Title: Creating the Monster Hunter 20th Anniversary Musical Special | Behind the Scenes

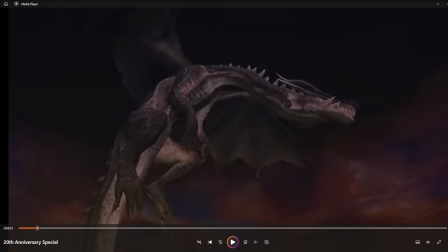20:33 But like with a lot of these classic Monster Hunter clips and cutscenes or whatever that are now 20 years old and ripped off of the PSP and the PS2 and then compressed into 1080, and then I took them, compressed them into 720,
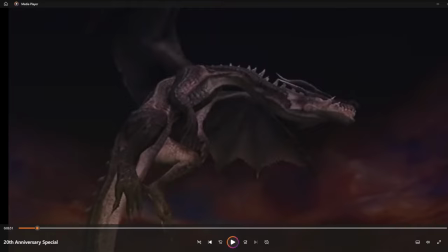20:46 and then that gets brought up into 1080 again and all that crap and whatever, just kind of really kind of muddies a whole bunch of stuff. And I'd like better. I might, if I can get my hands on something, I might do like a 4K upscale remaster for this video at some point in the future and re-release it.
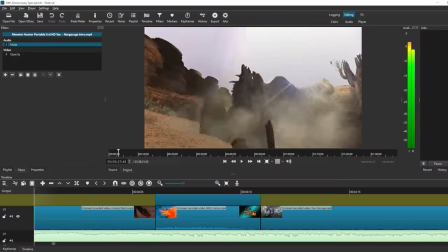21:03 All right, so yeah, then the Lao Shan Lung theme.
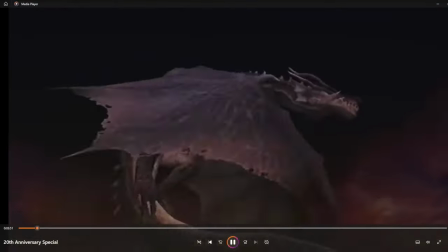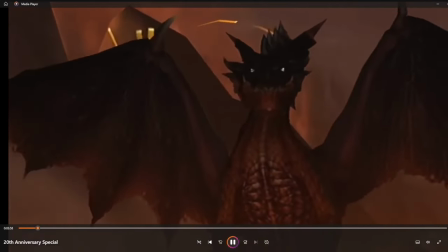21:12 So Lao goes pretty good. I take that, I transition this bit into Yan Garuga for Freedom and for G.
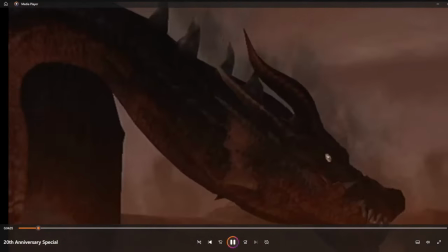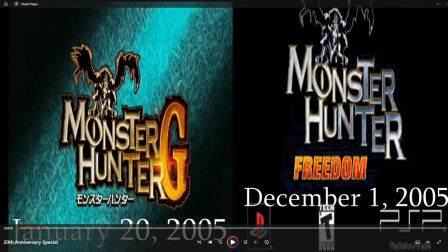21:27 So I comboed Freedom and I comboed G together. Freedom is kind of a portable port of G with a couple of differences on it, so they match pretty well together. A lot of the trailer footage and cutscenes and whatnot are universal between the two.
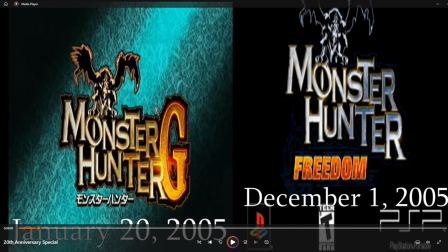21:42 I went looking, couldn't really find a lot of music that were specific to Monster Hunter, Freedom, and G that the original didn't have. The biggest one is the theme of Yan Garuga, who's like the big monster who comes in Freedom and is kind of like this flagship monster that never was, has his own battle track with him,
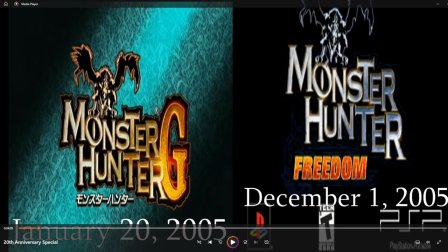22:00 kind of a big deal, so I get to use him a lot, and he's basically the anthem I use for G and Freedom put together.
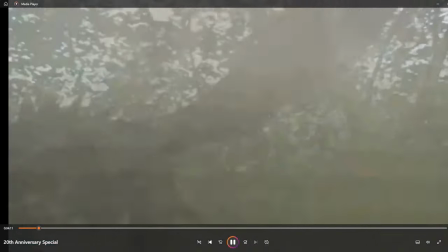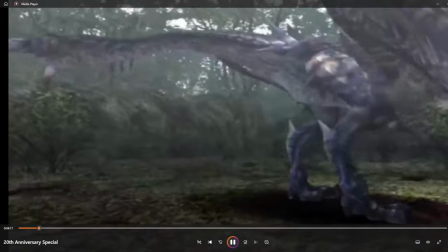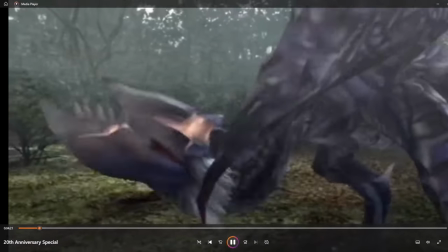22:17 So because it's his theme, I use the bulk of his cutscene.
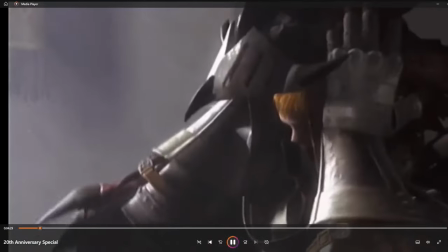22:23 And then I go into the intro for Monster Hunter G, as I think this is a really cool one, with like the suiting up and a lot of showcases of the hubs and towns and whatnot.
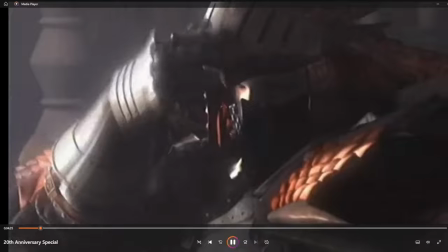22:32 I've always really liked this particular intro.
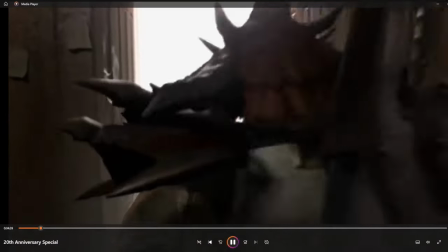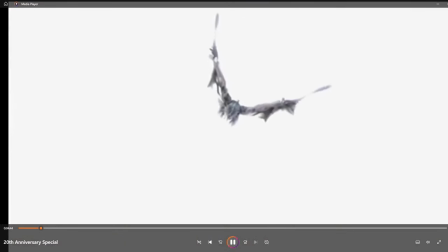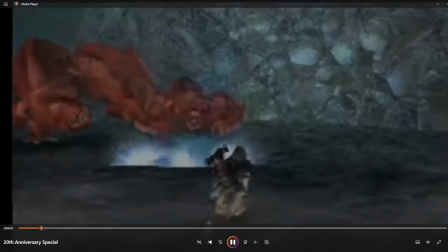22:44 And then when I was looking for gameplay off of trailers for the Freedom and G parts, what I wanted to do
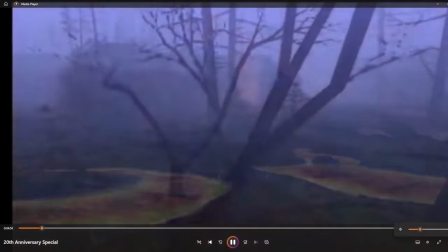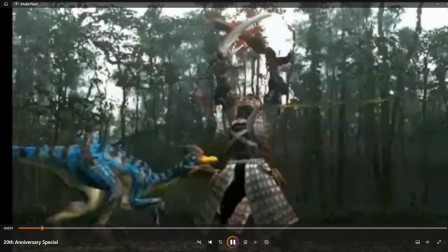22:57 was to get as much footage of subspecies as I could,
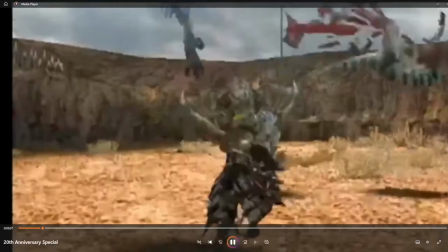23:01 because subspecies were a big, big selling point of Freedom, that they were going to take the monsters, recolor them, change them around a little bit,
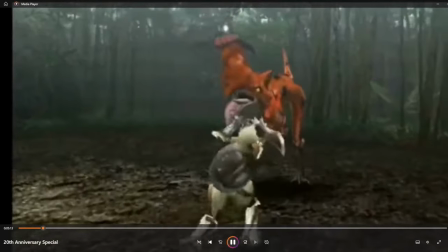23:09 create all these different variations and versions out of them.
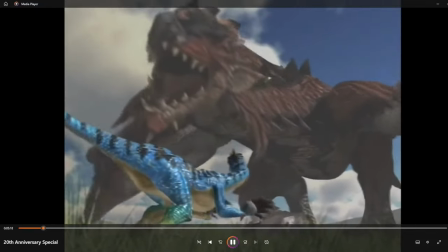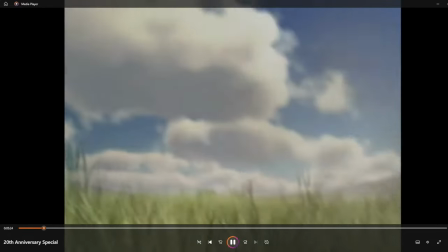23:19 Alright, so a little bit of story to this particular part of the video, this ending of the first generation section,
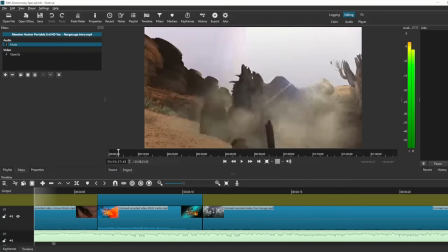23:25 is unfortunately, so one thing I did preemptively
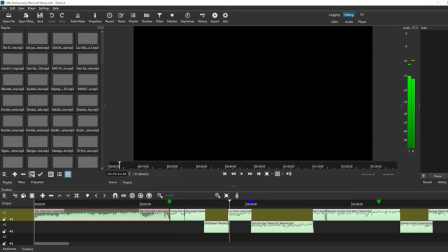23:30 before I actually put this project out there was
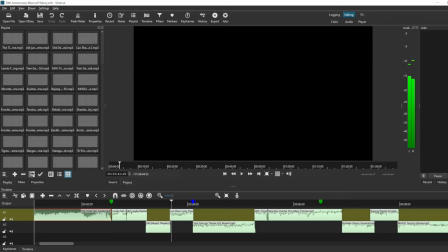23:35 I took this video edit and I exported it and I uploaded this privately to YouTube by itself to run it through the automatic YouTube copyright bots. Got a couple of claims on it.
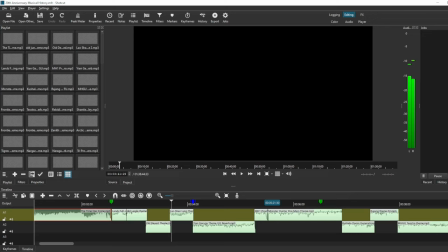23:47 Unfortunately and interestingly, and even kind of fortunately, all of the claims that I got were of different versions of Proof of a Hero. Not all of them, and not every chunk of the ones that got claimed, but the front half of the original Proof of a Hero from Monster Hunter 1,
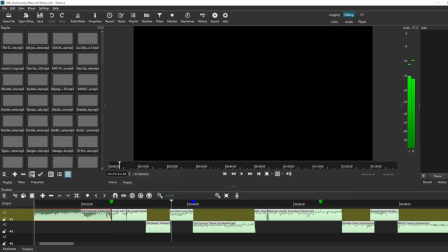24:05 this one particular middle section from the Generations Ultimate one, and the entirety of Proof of a Hero from Monster Hunter 4 all got claimed.
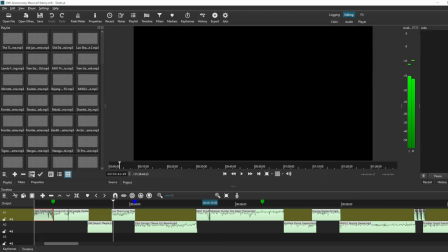24:15 So there's a couple of chunks of Proof of Hero missing, and a whole version of it that was going to be in this video that's missing. That is why only like this little back chunk of Proof of a Hero from Monster Hunter 1 plays.